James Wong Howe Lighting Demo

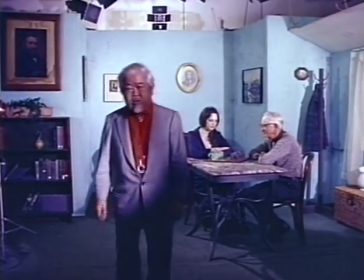So far we've been talking about the theory of lighting.
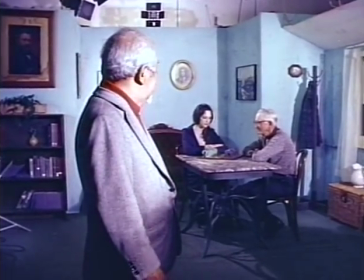Now here's a set. It's lit, but it hasn't any mood.
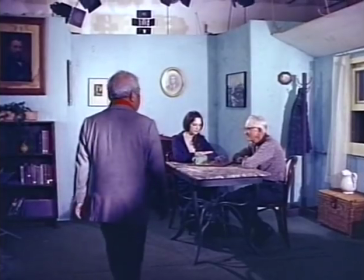So when I first come on a set, I look to see where my source of light can come from, such as a window,
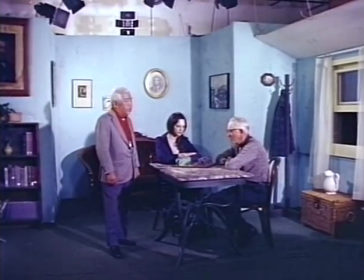or later on we may have a lamp. So let's turn off the lights and see what we can do.
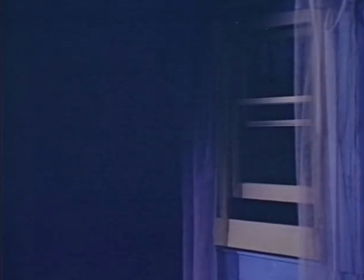I generally start lighting the outdoors first. So let's light the skylight.
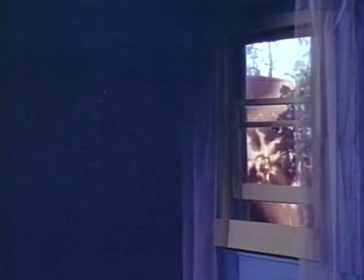Now let's hit the light for the tree. That's it. Now can you give me a little more light? Throw shadows on the roof, the leaves. That's fine. Now let's see the sunlight coming through the window. That's too low for the sunlight.
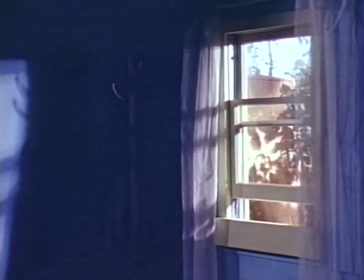Let's raise it up higher. Get about 2:30, 3 o'clock. There. Tip it down a little.
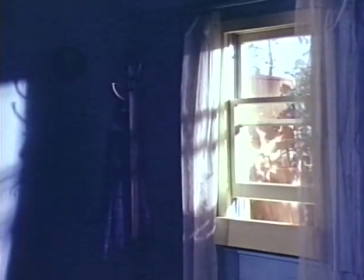Now we got to heat it up a little bit. That's fine. Now that's where I key my set. Start from the outdoor first and light my interiors to match the outdoors.
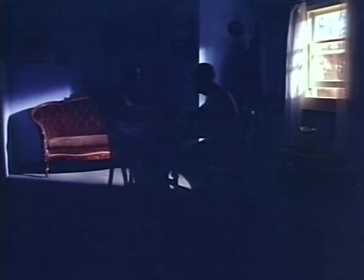Now let's see the light coming through the window on the people. That's fine.
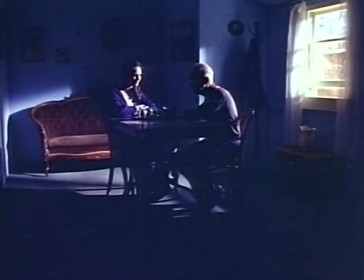Now that's a light coming through the window. That's a source. Now what we need
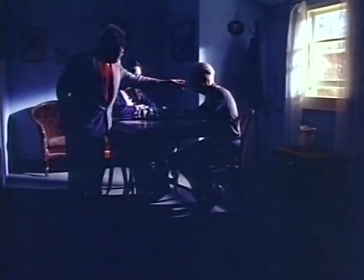is this fill light here that will catch Mr. Davidson here, this young lady.
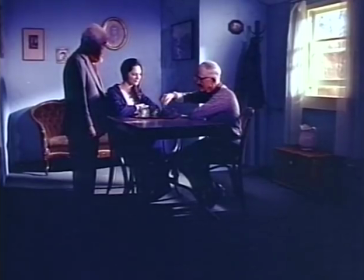Beautiful. That's nice. Now let's see. That's a good.
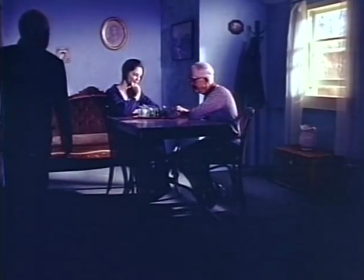Now let's hit this light here for fill on Mr. Davidson's face here.
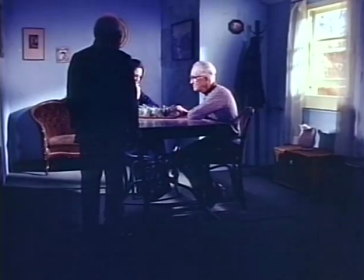That's it. That's good.
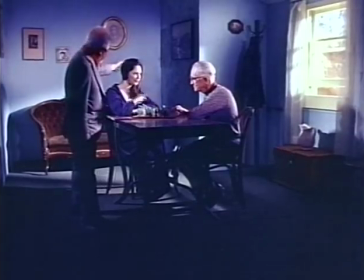Now what we need is the spotlight up there for a little light on the hair to bring the texture of the hair out.
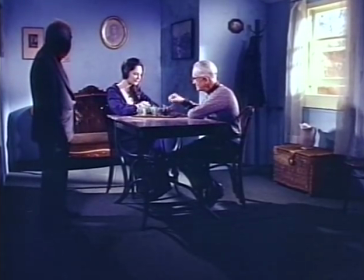There, that's fine. That's good.
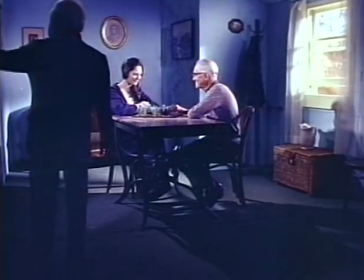Now the walls, we need a little fill. Let's light this fill light here. That's good.
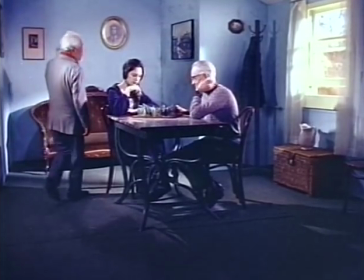Now, we need something to kind of fill it in here a little.
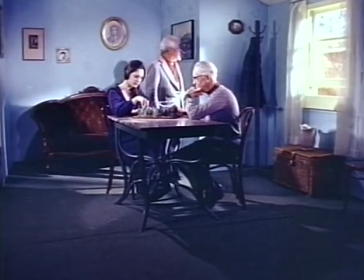Maybe we can use that top one. That's good.
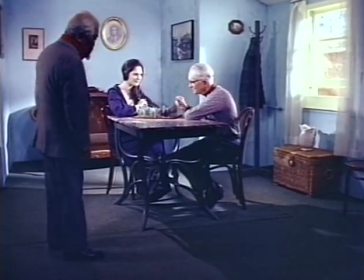That looks quite nice, quite normal. The only thing, this table needs a little treatment.
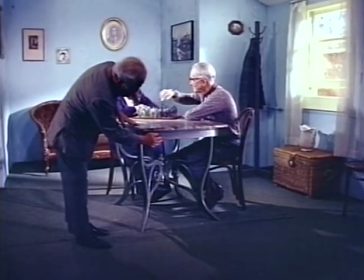We might hit that little baby here to bring that out a little bit. That will bring up the table a little.
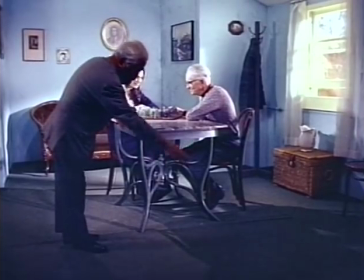That leaves us with a pool of darkness here on the floor. And we must treat the floor.
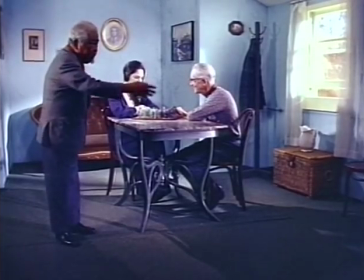That's very important. So let's presume there's another window off over there.
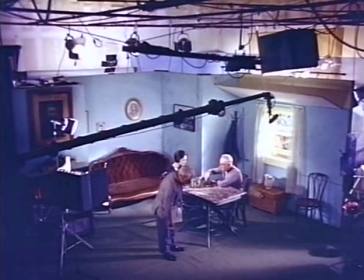That's it. We use that light there. Now I think that looks fairly good.
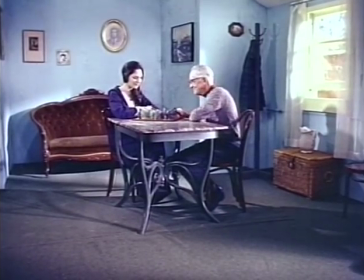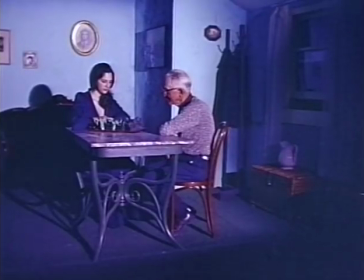Now we're going to light the same scene for sunset. Now light the outside. That's it. Now let's kick the light on coming through them, sunset.
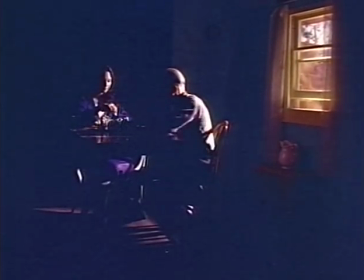That's it. Now the sunset light coming through the window.
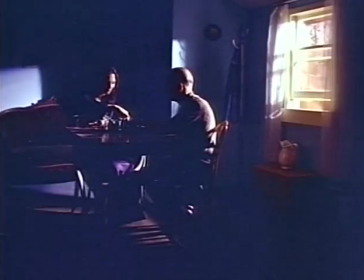Put the gel on, drop it down. Drop it down to sunset.
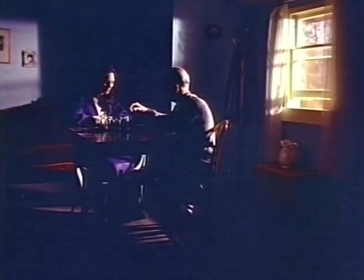There, that's fine. Now we got to warm it up a little more. Let's put another gel on there.
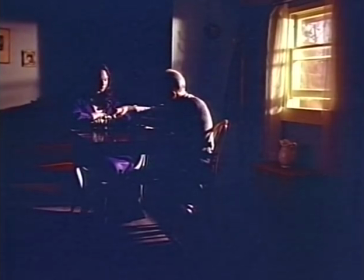That's it. Now let me see this little baby fill light on Mr. Davidson.
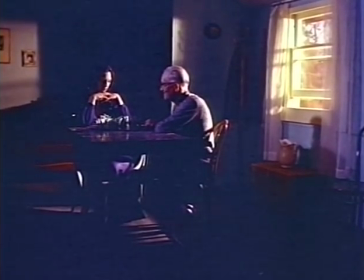That's good. I'll need this fill light here. That's very good there.
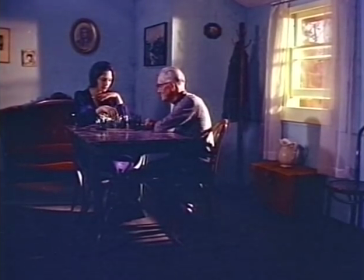Now, let's see. We need a little more treatment on that table. Let's light the little table lamp there.
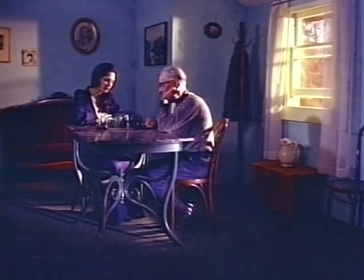Now put a gel in there and warm it up. That's fine. Now that floor, we should have a little sunset streak come across.
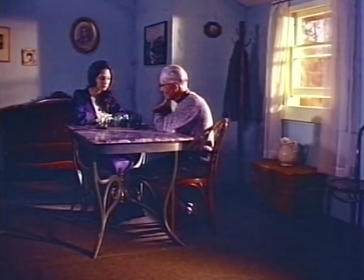Good.
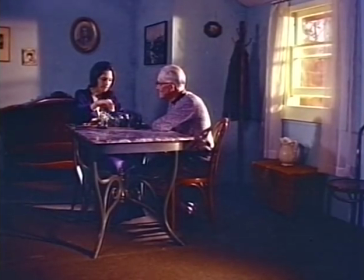Now the only thing that we need now is to bring our hair out a little bit. So let's have that little baby up there. That's fine. Now you see, most of the sunset effect is coming from the window. The sun can be only setting from that side.
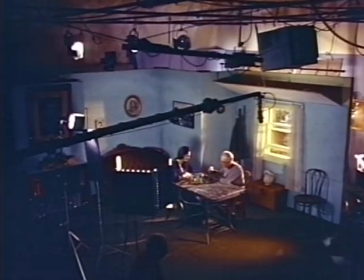Now I don't put gels in these front lights because I got to keep this side normal. The fill lights here on this side are no gels. So now we have our sunset effect.
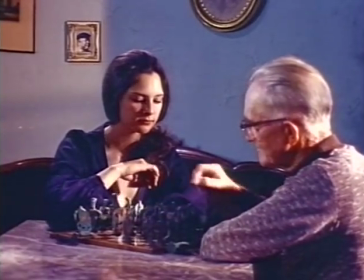But the only thing is, there's a deep shadow right in there.
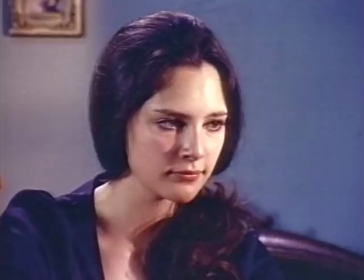See? Now what we have to do is to move this light around. So you see that shadow.
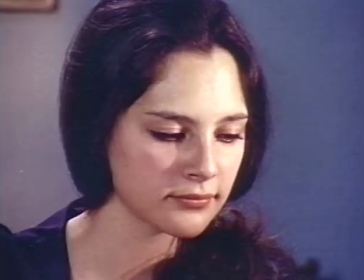Go around a little more. There. Now that should clean it out a little bit more.
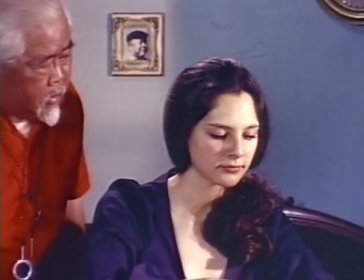I think it looks better that way.
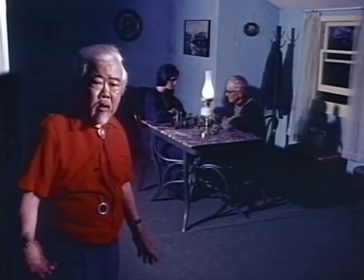Now we had a shot in daylight, sunset, and we're going to one night with just a table lamp.
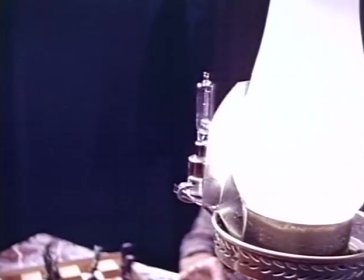You notice we have a little quartz peanut globe hidden behind.
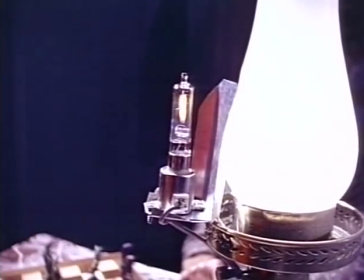It's a 250-watt peanut bulb. Let's light that bulb and see.
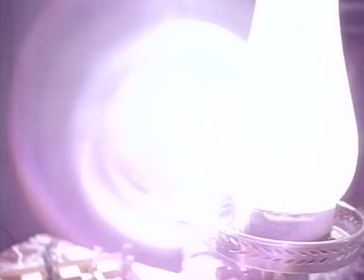There, that represents the light coming from the lamp. And we kill all these other lights.
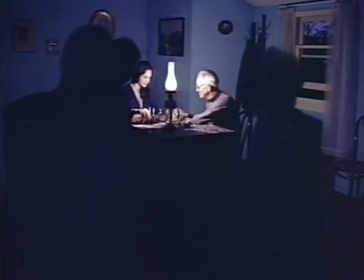Now the table needs a little fill in here.
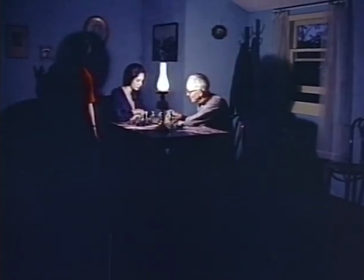So let's light this fill light here. Give us a little fill. Yeah, that helps it.
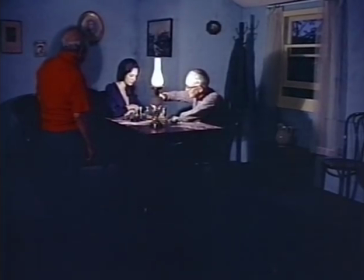Now the only thing that's lacking is a little soft light on the hair.
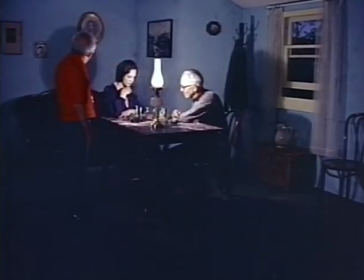Probably we could use that again. Now the outdoor, since the sky is lit, we have a little detail we should have in the building there, right here by the roof.
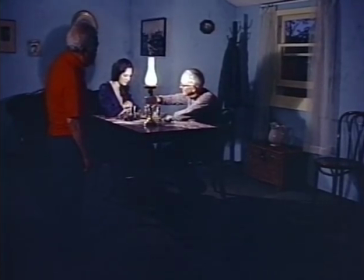There, that's good. Now I think we have a nice shot of two people in a room lit by one table lamp.
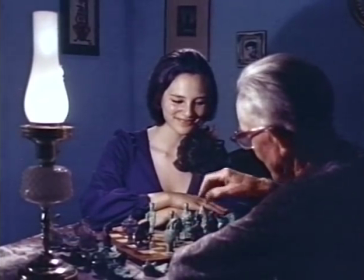You notice that the highlight or the key light is coming from left to camera.
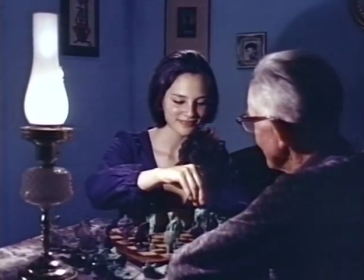It gives a nice effect of one source lighting, which is very simple lighting, as it should be.
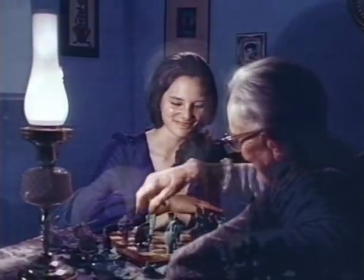The most important thing to remember, really, is to make the light to create the effect and the mood that you want it to create. These moods are mostly dictated not by yourself, the way you want to light, the kind of mood, but it's mostly dictated by the scene and the story and the actors, the way they move.